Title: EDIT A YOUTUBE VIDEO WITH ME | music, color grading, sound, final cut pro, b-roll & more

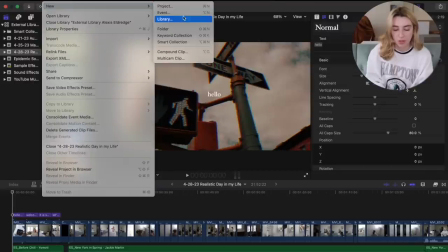[4:08]
So I usually just press this import button at the top. You also can put new event because these are all technically events within a library.
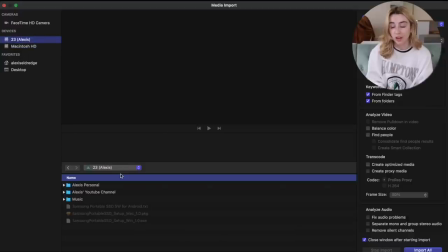[4:15]
And here I'm going to go to my external hard drive, my YouTube channel folder, my 2023 folder. We're gonna go down to this Week in My Life vlog folder.
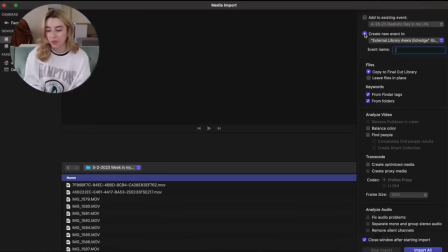[4:25]
And then up here in this right corner, I'm going to create a new event in, I'm gonna select my external library, so it goes on that. And we're going to date it. So we're gonna date it May 2nd, 2023.
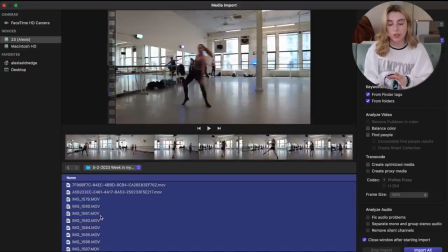[4:36]
And I'm just going to Command A, which is Command All, select all the files, and I import all.
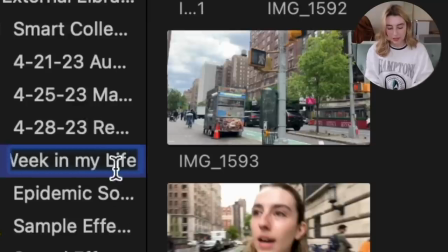[4:46]
Oops, I also forgot I need to write week in my life. And now you see I have all of my files.
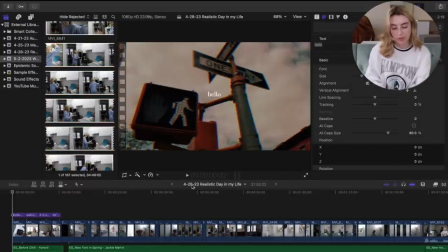[4:51]
Next, we are still on this project from the previous video I was editing last time I opened up Final Cut. So we need to make a new project. So this was our event. Now within this event, we're going to make a new project.
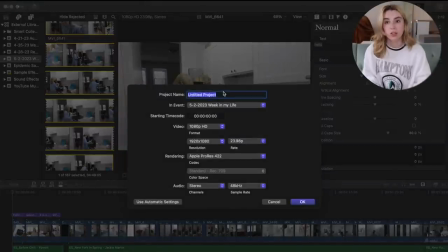[5:04]
So I'm usually going to title the project the same as the event. So 5/2/2023, Week in My Life NYC. And then my settings are already set up for what I usually use, but my video is always in 1080p HD.
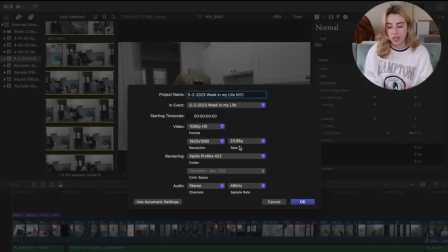[5:22]
I do 1920 by 1080 because that's the size of YouTube videos. And then my frame rate, I usually edit at 23.98. That's because that is the frame rate that I shoot my videos on. Should I be shooting them on a bit of a higher frame rate? Maybe. I've been thinking about that lately. Whatever.
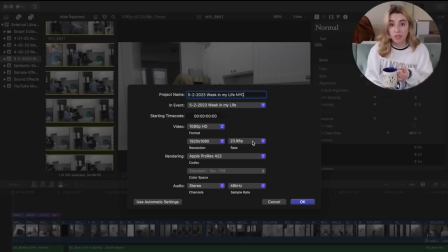[5:40]
Frame rate's very important though, because once you set your frame rate in a project and you start your project, you cannot change it. I learned that the hard way once. So now we have all the footage in Final Cut, we have the project created, now we have to actually edit the video. I typically edit my videos within two phases. The first phase is the storyboard. So that essentially is me getting every single clip onto the storyboard of what order it's gonna be in, cutting things down, doing zoom in, zoom outs, like preliminary ones if I see a moment where I'm like, oh, that should be a zoom in, that should be a zoom out, and I just get all the clips on the board. I don't think about anything else. I just lay all of them down. Once I do that, then I go into phase two. And phase two is where I add the music, the sound effects, the transitions, I edit the sound, I add color grading, I do all of that. This works the best for me because once I'm going back and adding these color grading effects and sound effects and transitions and all of that, I also can more fine tune the clips, cut things down a little bit more, edit things I missed. And then once I add all of that, then I'll watch it all the way through again. I guess that could be phase three. So I guess I'll have the screen up and we'll kind of edit together.
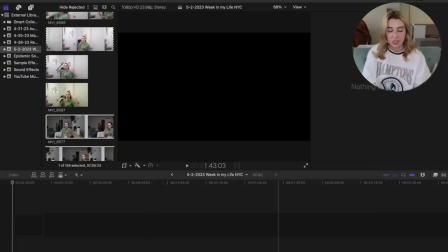[6:45]
If you are brand new to editing, the storyboard, at least that's what I call it, is down here. So I will essentially just drag and drop clips onto the storyboard and put them all together.
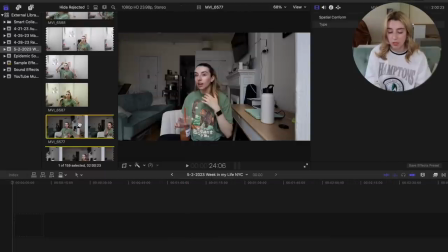[6:56]
Here is my very first clip of the vlog. So I'm literally gonna just click on it and drag it onto the storyboard.
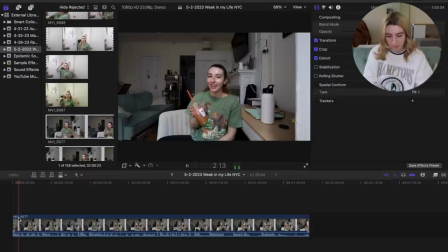[7:01]
And here it is.
Hello everybody and welcome to the vlog.
Once I place a clip here, you can see how long this clip is. I say a lot of ums, I say a lot of likes, I do a lot of thinking. I don't speak as seamlessly as it may look like I do in my vlogs.
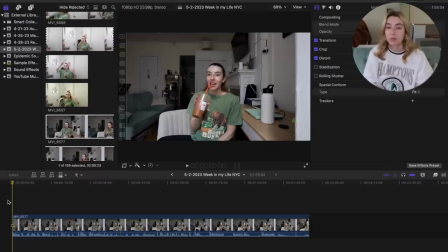[7:18]
So I go through and I cut out all of those unnecessary parts that are gonna make it a little slower and harder to watch. So the way I do that is I can splice a clip. The shortcut for that is Command B. So I usually just click a little, Command B and splice it.
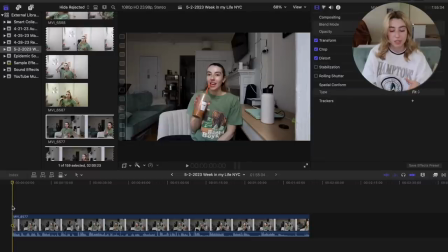[7:33]
So for example, I'm gonna say hello and then I'm probably gonna say something like because I can't ever have one cohesive thought. I'll cut that out.
Hello everybody and welcome to the vlog.
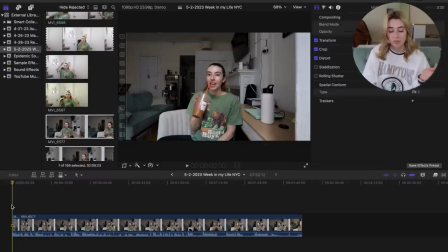[7:49]
So I just cut that whole part out, so now it's gonna flow together.
Hello everybody and welcome to the vlog. It's currently Monday. Movie magic. It's like 1:45 right now. I didn't film my morning because I felt like I was just doing the same.
I like to add zoom in, zoom outs,
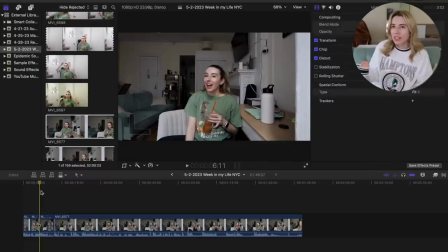[8:06]
framing changes to enhance anything that I find funny or maybe call specific attention to something, like I want you to look at something. And this is a good moment.